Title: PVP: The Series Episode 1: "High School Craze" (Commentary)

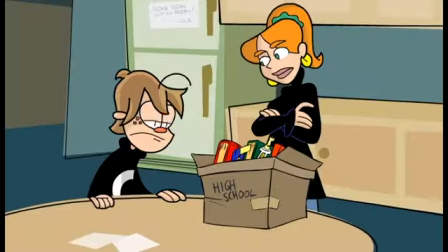249s
Hey, so you have a magazine? She sounded like a sex pod.
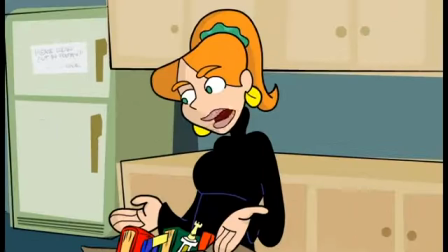258s
Francis, I'm here to tell you how to fix things, because that's my role in the strip.
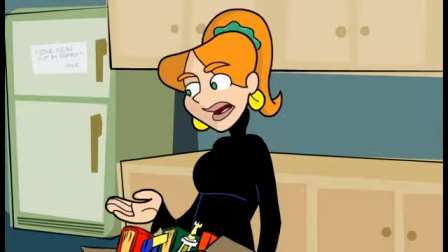263s
Jessica G, totally awesome. Yep. All the voice actors are awesome.
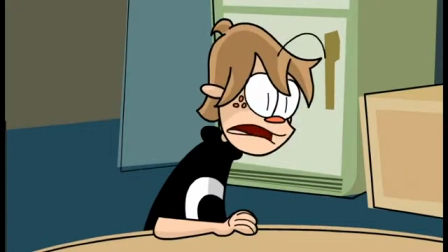269s
All the cast is awesome. Everybody hated Dino as Skull.
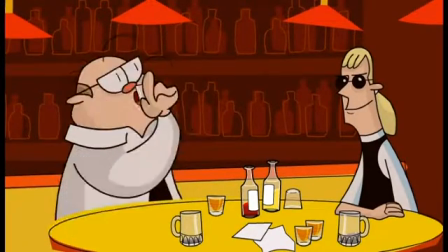274s
We'll talk about that in the next episode, since it's Skull-centric. Yeah. But Bob really knocks it out of the park.
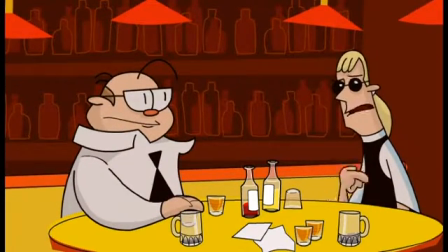280s
Hoot Hoots. Working at Hoot Hoots.
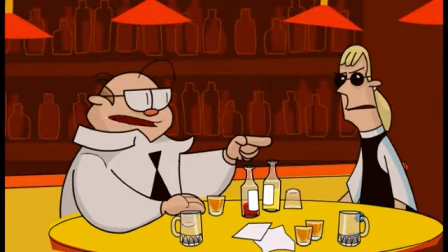287s
yeah i really like this exchange the idea that they're playing they've invented a drinking game that's like dungeons and dragons if only if only that
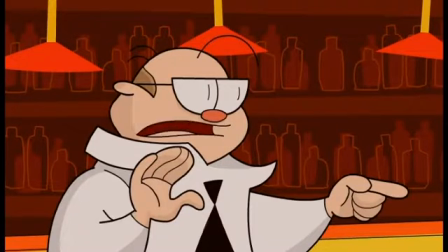295s
was invented if only i didn't have friends that did that that is sad well look i didn't have friends that did it so there you go apparently i
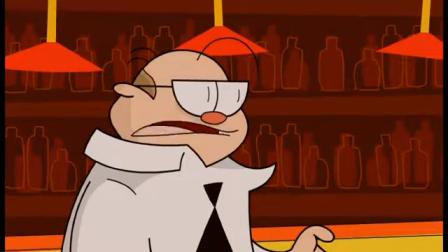304s
appeared into your life to the rule book
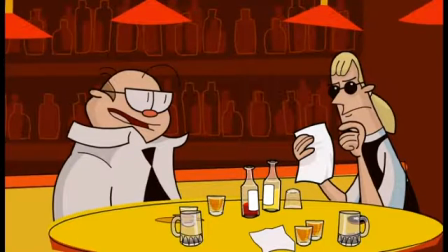308s
and it's just a sheet you did the foreground in this too right you did all those bottles and stuff
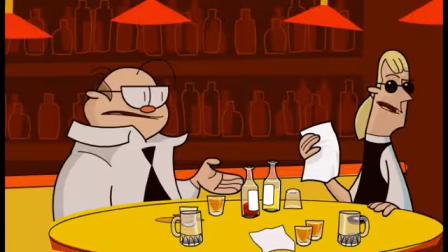313s
bottles drinking mustard and ketchup there yeah i like how i like how
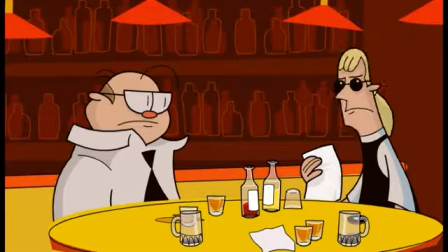318s
brent has um two undrinking shots and one upside down yeah
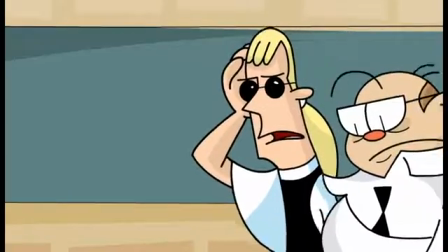324s
like i get around to it apparently cole is in a straight jacket right now
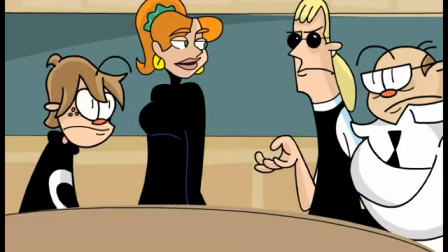332s
there hoot hoots again oh yeah you're right it's twice we should talk about how every time we
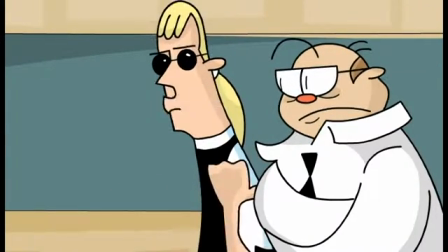337s
cut back to an exterior pvp the script always called for crickets but ryan insisted on putting a different animal sound in there.
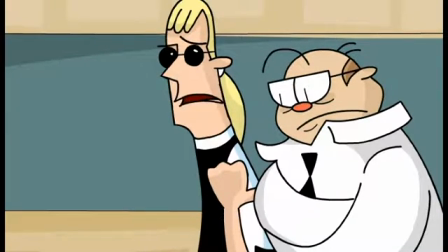343s
Which was really funny. Yeah, we should talk about that. All right, we did.
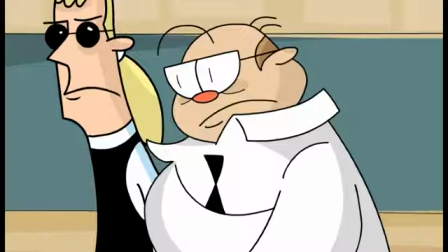349s
Oh, slowly walk off camera. That was actually an issue, was all the walk-offs.
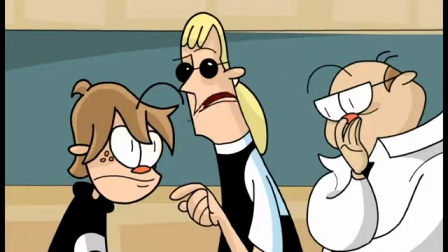355s
We cut that. They had to be cycled down just because they were so long.
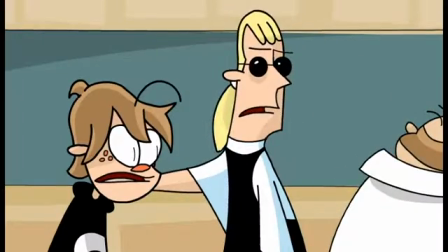361s
We had a lot to figure out, but I think despite all that, it was a good first episode.
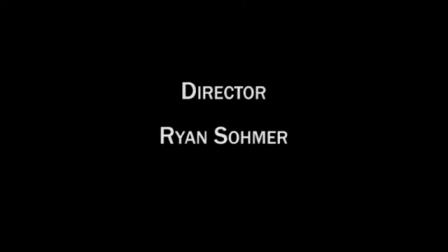366s
Yeah, now watching it again, I was expecting to be just... Yeah, terrified. No, it holds up. Still don't like this credit fade in out. Nope. We made them change that. I wanted them to be a lot snappier. Quick and snappy. Yeah. This is you playing and whistling. Yep. That's why it's a fast song, and this is kind of somber.
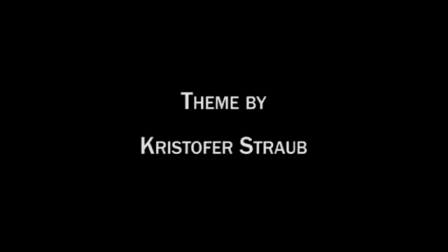386s
Yeah. Credits going past. And at first, didn't we tell them we didn't want any song over the credits? Yeah, we wanted it to be like The Office. The Office, and they were like, no, no, no, there has to be something. Snap and be done. These credits never change, by the way.
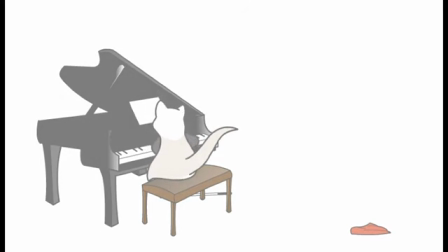397s
Oh, Blind Ferret. Don't forget, they made it. right on the guitar uh